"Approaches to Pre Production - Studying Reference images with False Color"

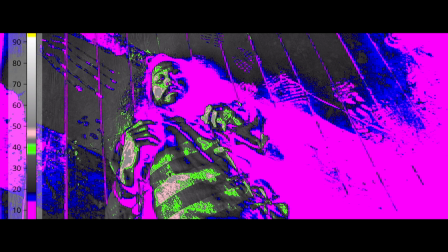So if you're looking at key to fill ratios across the face, you have a stop above middle gray, and then 4 to 5 stops below middle gray on the fill side. So you jot down that ratio, you get there on set, you communicate with the gaffer, you pull out the light meter, boom, it's done. And that's the importance of studying these reference images. This is what you're trying to represent, and it's helpful to be as technical as possible when communicating with a larger crew.
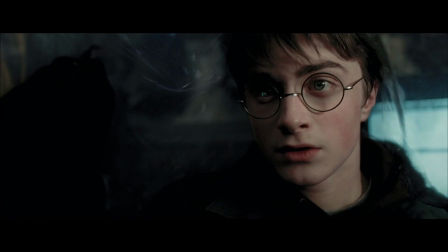What I like about this image is how soft the shadows are. You can see that the light is slightly above, but also just the subject to background ratio.
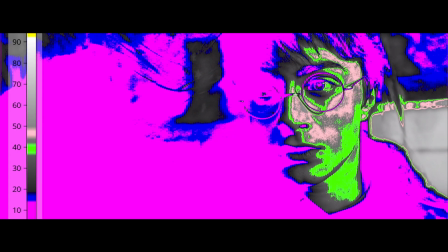He really pops. So this is almost the same as the first image in regards to one side of the image basically falling into black, and then the other side of the image, you start to see those values be pushed up toward middle gray, a little bit past. So it's the same thing with this image.
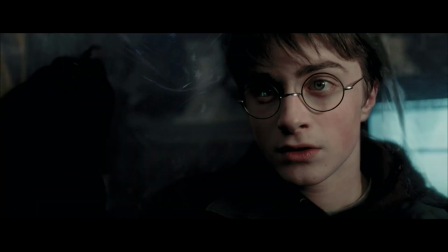You have a key coming frame right, The position of the light is probably a little bit higher than his eye height, pointed down slightly. You can see that shadow on his glasses, the way that it's kind of coming down onto his face like that.
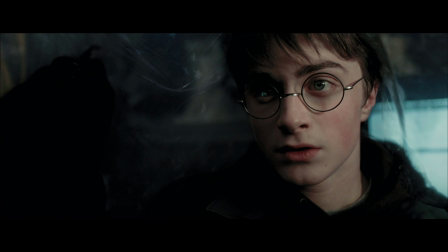So you have somewhat an idea of how close the key light is, and then the directionality of it. It's very soft. And then if we jump into false color, Harry is white, so it makes sense that his skin is sitting just a stop above middle gray.
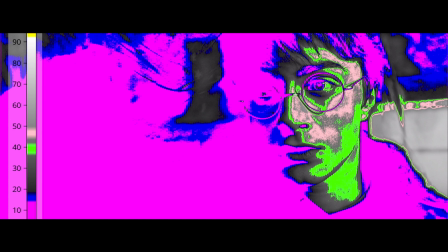It is the brightest part in the image, except for the background window separating his left side of the shoulder, frame right, from the background from just sinking in. And what you can also see is that it is the exact same contrast ratio across the face as we saw in that first image.
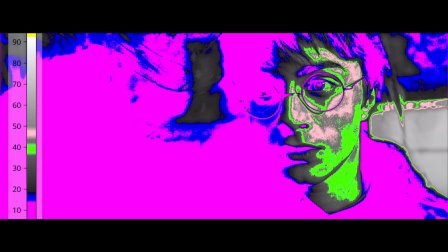It is 1 stop above middle gray, and then about 5 stops below middle gray.
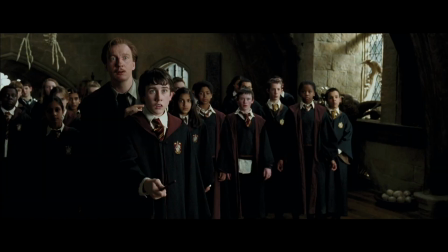The way that you create this even light across their face from all the way frame right, all the way up to about a little bit past the middle where Neville and Professor Lupin are standing. The way to create that consistency is to put your key light really far back. If it's really close to frame right, you're gonna see that the kid all the way to the right is very bright,
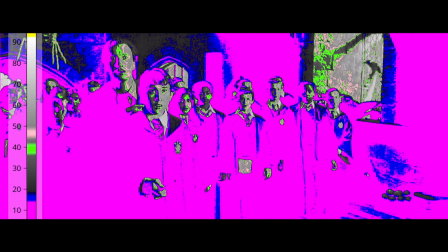and then all the way up to Lupin is gonna be dark, because light drop off is substantial when the light is closer to the subject. Whereas if you were to take that key light, move it really far back, you're gonna have the same amount of light, although a bit dimmer. You're gonna have the same amount of light across, let's say, a 10-foot radius. Not assuming that's exactly what they did, they could have had multiple lights. But if you're trying to create that consistency across a really far frame, you want to put that light really far back, which means you're just going to have stronger, brighter lights. So that's going to be everything for today. I hope there's something from this video you could take away when you're going to prepare for a shoot, or say you just have an interview and you have a series of reference images and you want to mimic the quality of light, the ratios, the background to foreground aesthetic. There's something you can do with false color. Say you run these tests, you'll have a crude idea of the ratios you like, the ratios that have been approved by the team, and you can start to be informed about position of the key, the height of the key, and then the power of the key compared to the background. Hopefully this helps some people in their pre-production stages begin to get as technical as possible as they transition into the production stages. So once again, thank you for watching, and I hope you enjoyed.